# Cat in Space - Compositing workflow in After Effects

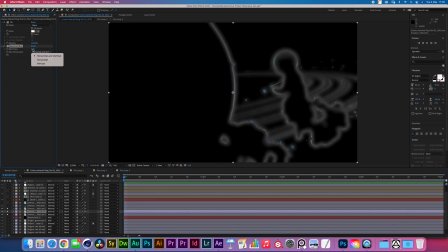That's too much. And I need a black solid.
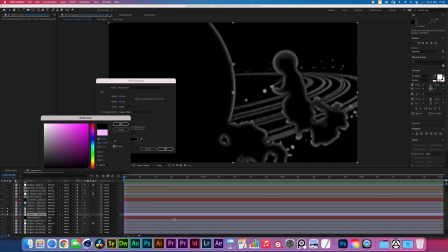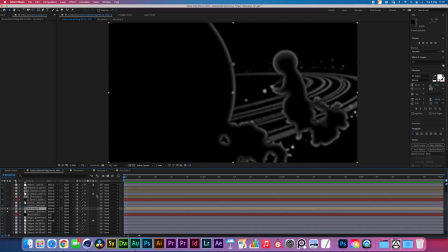Now we're gonna pre-compose these three together. That's gonna be the blur map.
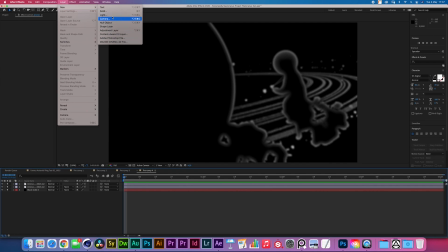And what I'd like to do now is just cut out everything that isn't the planet.
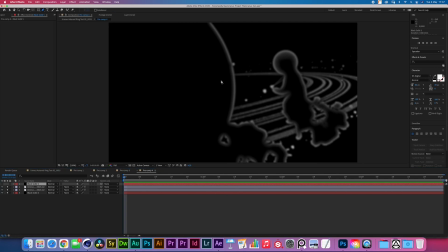And just a simple way to do that is just by creating a mask.
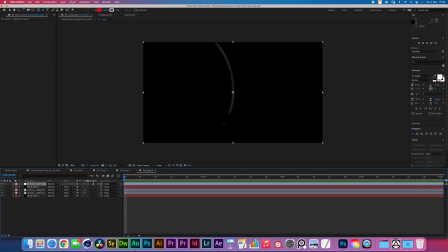And then by just adding a adjustment layer with a exposure, we can control how strong we want this luma to be. So somewhere around here would be fine.
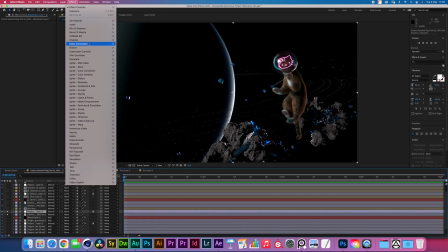And then we can add an adjustment layer with a camera lens blur.
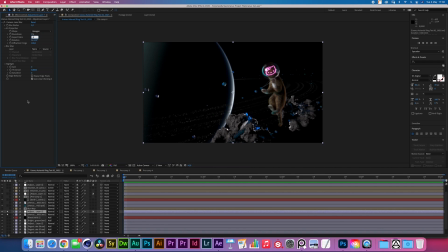Set this to, set the aspect ratio to 0.5 and select our blur map.
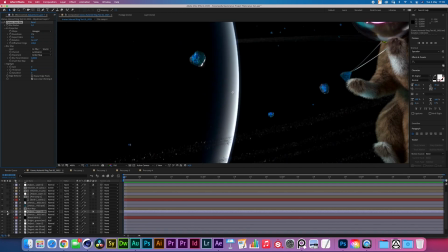And let's see if it worked. I don't really think it did anything.
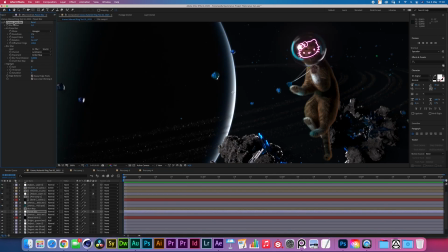Or you know what? I'm just gonna do it slightly differently.
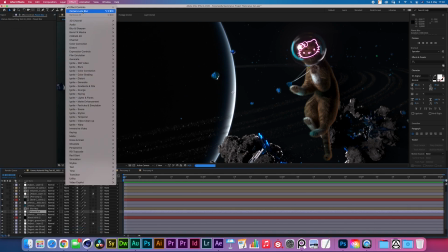I'm just gonna set that to Luma mask and then, yeah, that seems to work.
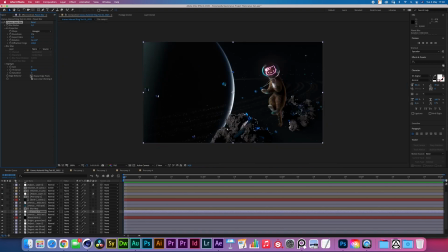That's a bit of a, not really the way to go about it. Usually it works the other way. If someone knows why it's not working this way, please let me know. Cool. We're back to finish off Space Kitty. So look at this, we finished the render.
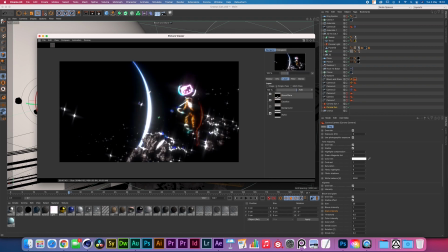It's a little bit noisy, but we'll clean it up in a bit. And we did manage to get our bloom and glare pass working, and we have our caustics. So we can get this going. Nice.
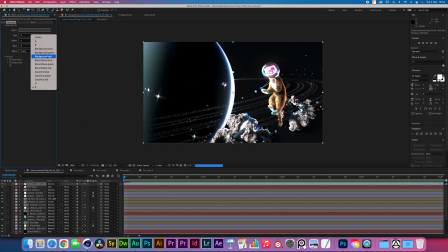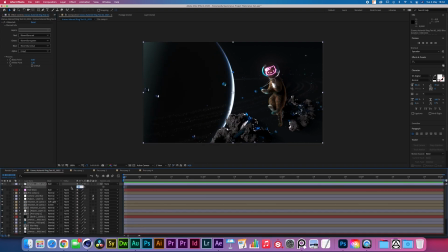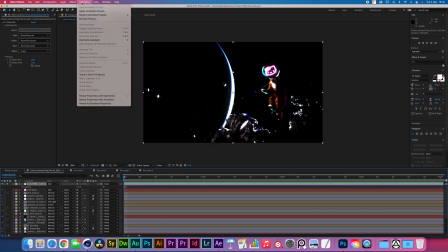So what I would like to do first is I actually want to just color correct this bloom and glare pass a little bit.
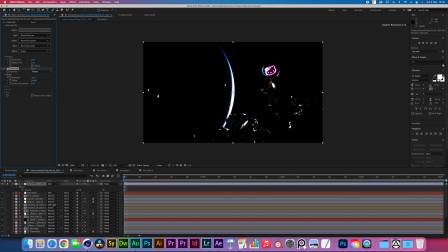So it should be 32 bits, so we should be able to just crunch down the exposure straight here. Well, the one thing that I feel is like our bloom and glare will need to have a little bit of a different setting for the left and the right section.
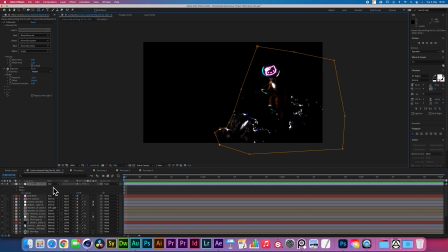So let's cut this out and call that one of the sections. And I'm not even looking at the Hello Kitty there. I'm mainly looking at what I wanted to be doing to these asteroids here.
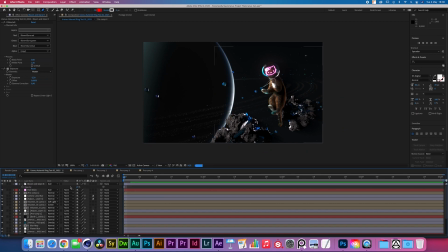I feel like something like this is fine. Yep. So let me just cut this out as well. Now I'm gonna import the caustics.
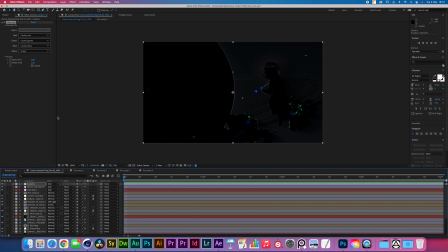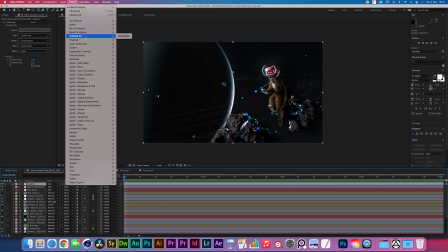I like it, but it needs a little bit of adjustment. So first of all, we're gonna be denoising this a bit. So let's just...
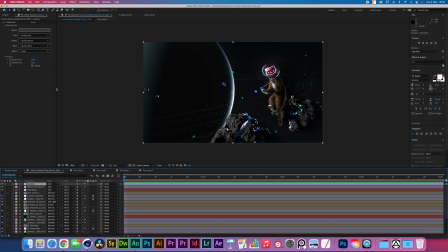how are we gonna go about it? Well, I think I'm gonna use a dust and scratches effect.
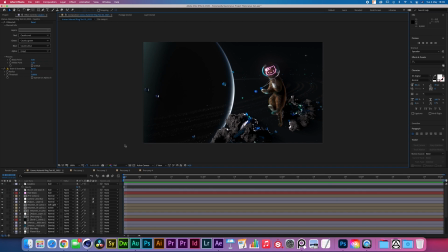Yeah, I'm getting quite happy with how this is turning out, actually. The caustics and the blooming glare actually do quite a bit. It's very subtle, but if you see, this is off, and then when we turn it on, this side of the composition just feels more alive.
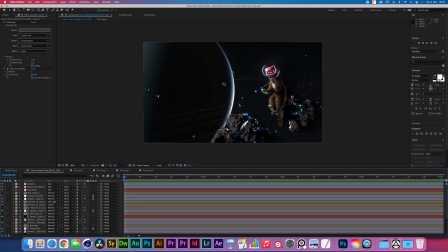The overall visual interest gets bumped up a little bit. And also these crystals feel a little bit more magical, which I think is a nice thing. It's raining outside over here. Very peaceful. I'm enjoying this, doing this session.